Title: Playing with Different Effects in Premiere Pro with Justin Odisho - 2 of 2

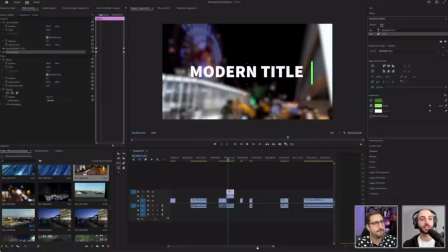16:45 And the other thing you can also do is adjust the animation as well on a lot of these.
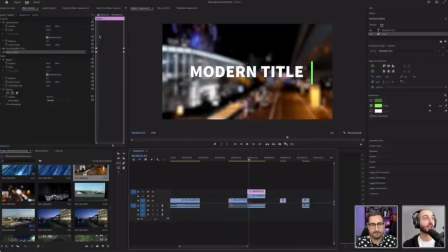16:52 But yeah, if you see the keyframes, like how we talked about last time, all you gotta do is drop those down. And we see that this effect was built with some opacity keyframes and some position anchor point keyframes, which are like position.
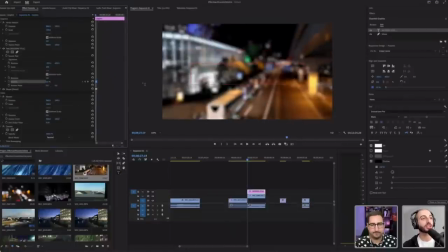17:09 So I'm not going to touch them too much, just not to confuse anyone right now. We'll build custom stuff with keyframes later, but just know a nice thing about whenever you're making presets or templates is that a lot of it is still super editable. You can go in there and you can change everything so that it fits your timing and your project.
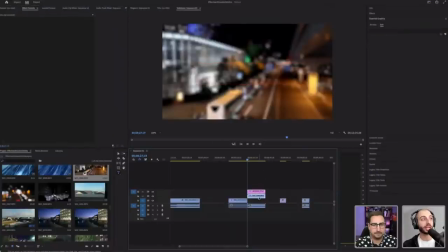17:27 So back to the blur effect, as we stated, one cool reason to use it is, like, let's say you're making a title screen and you want some sample footage in the background.
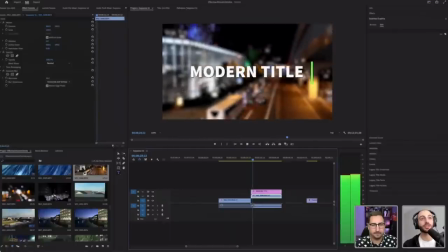17:38 Blurring it is a nice way to shift the focus from whatever's going on in the video to, like, bringing focus to, like, text in front of it. And you can keep it, like, fully blurred like this, and then as the text goes away,
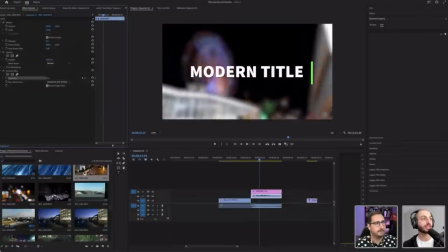17:58 I can move forward and add a keyframe. So what I've done is I've pressed this little stopwatch icon and I've set the blurriness to 73.
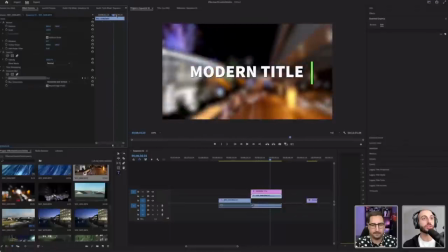18:07 And then as I move forward, once my title sort of, I'll actually stretch the title to be a little faster there.
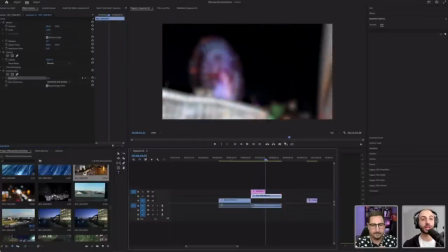18:15 Once my title wipes away, and you see how easy that was? Like, if I wanted to make the title shorter, I just literally dragged the end in. I will make the blurriness go back to zero, like right around here.
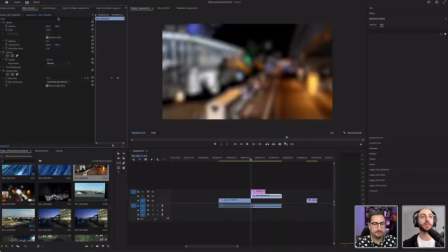18:32 So we get this cool effect here where we step into the intro to our film or video or whatever we're doing.
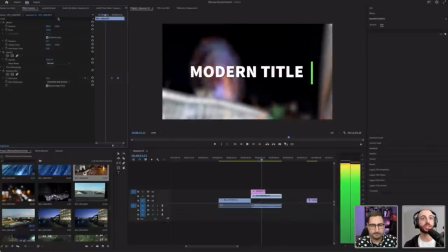18:40 We do our title or use one of these templates, and then we slowly shift back into focus.
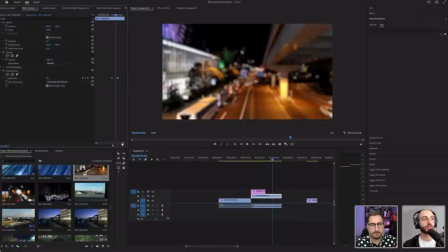18:46 And okay, that was much too slow, but so all I'll do is just drag those keyframes in closer a little bit.
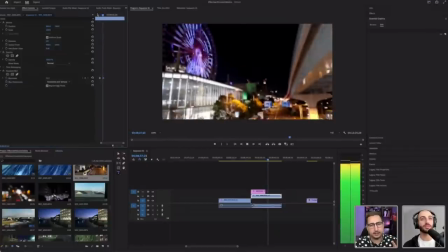18:54 And that's it's interesting that you're putting the effect actually on the keyframes on the effect,
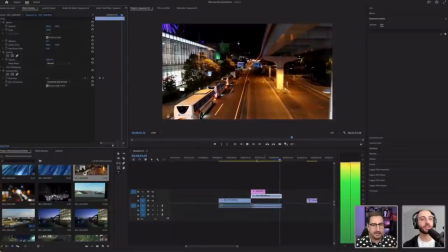19:01 and you're not like changing the opacity of the effect coming in and out. It's actually changing the amount of blurriness back and forth.
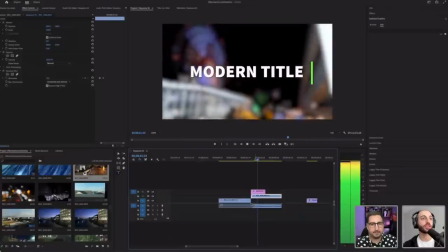19:08 Right. So there's a couple, yeah, like you can always,
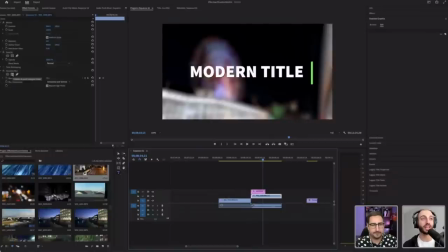19:13 like the mask opacity trick I use is a little bit of an advanced trick, because a lot of these, they don't have opacity sections because it doesn't make sense. Like blurriness, you just either have the strength or not.
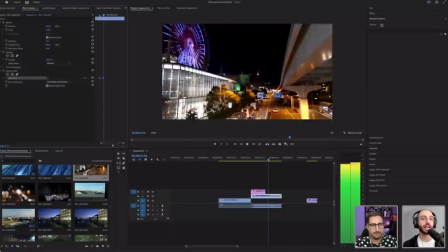19:25 But yeah, you do have options as well to like lower opacity of an effect, but then you'd get more of like a dreamy look.
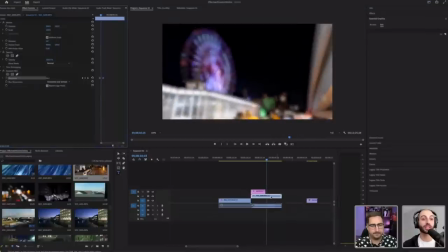19:34 Like, for example, if I duplicated the clip on top of itself and had one blurry and one not, and made the opacity like half and half, right, we get this sort of dreamy look actually.
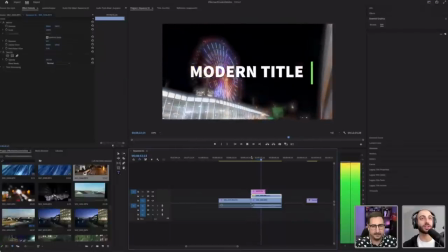19:49 And that's actually a cool trick as well to use with the Gaussian blur, just blending things together, so now the dreamy look goes away.
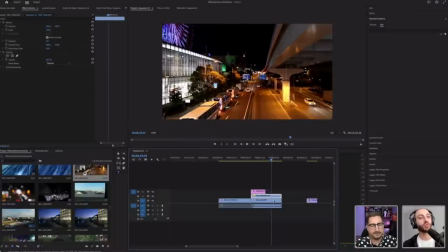19:58 But yeah, we're definitely going to build a lot of custom effects. And if anyone has any cool ideas or comments or questions, just leave them for Andrew and maybe I can show you like, actually, yeah, you can combine it like this or that.
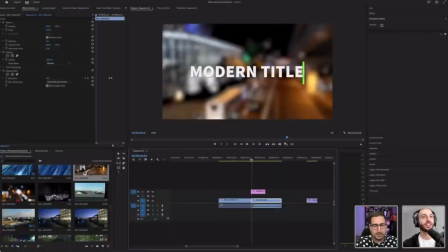20:12 Absolutely. I've got the eagle eyes on the chat. I'm watching you chat. And so like a lot of people might think it's hard to, or what I was mentioning yesterday is that a lot of the differences between like someone who you'd say, wow, that guy's like a pro editor
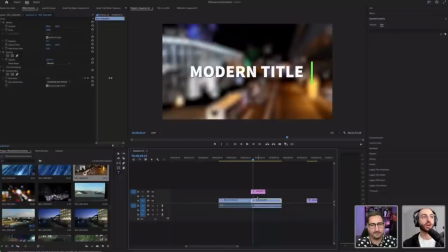20:28 versus like something that just looks a little rough are the little things like this. So, you know, as just starting out editing, you might just slap the text right on top of the video and that's the intro to your video. And then a nice little touch as you get to be a little bit more
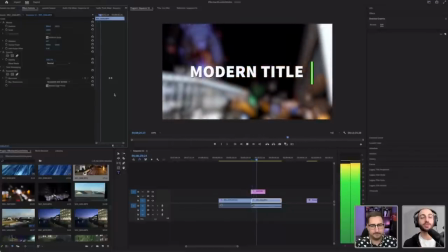20:45 polished of an editor is something like this, which is a nice little touch, you know, just makes things more legible.
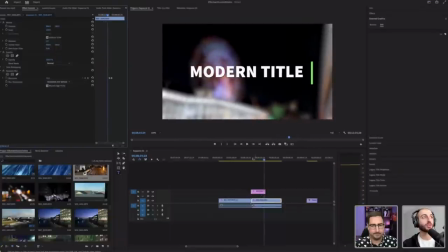20:51 And another trick I've used over time too is the opacity.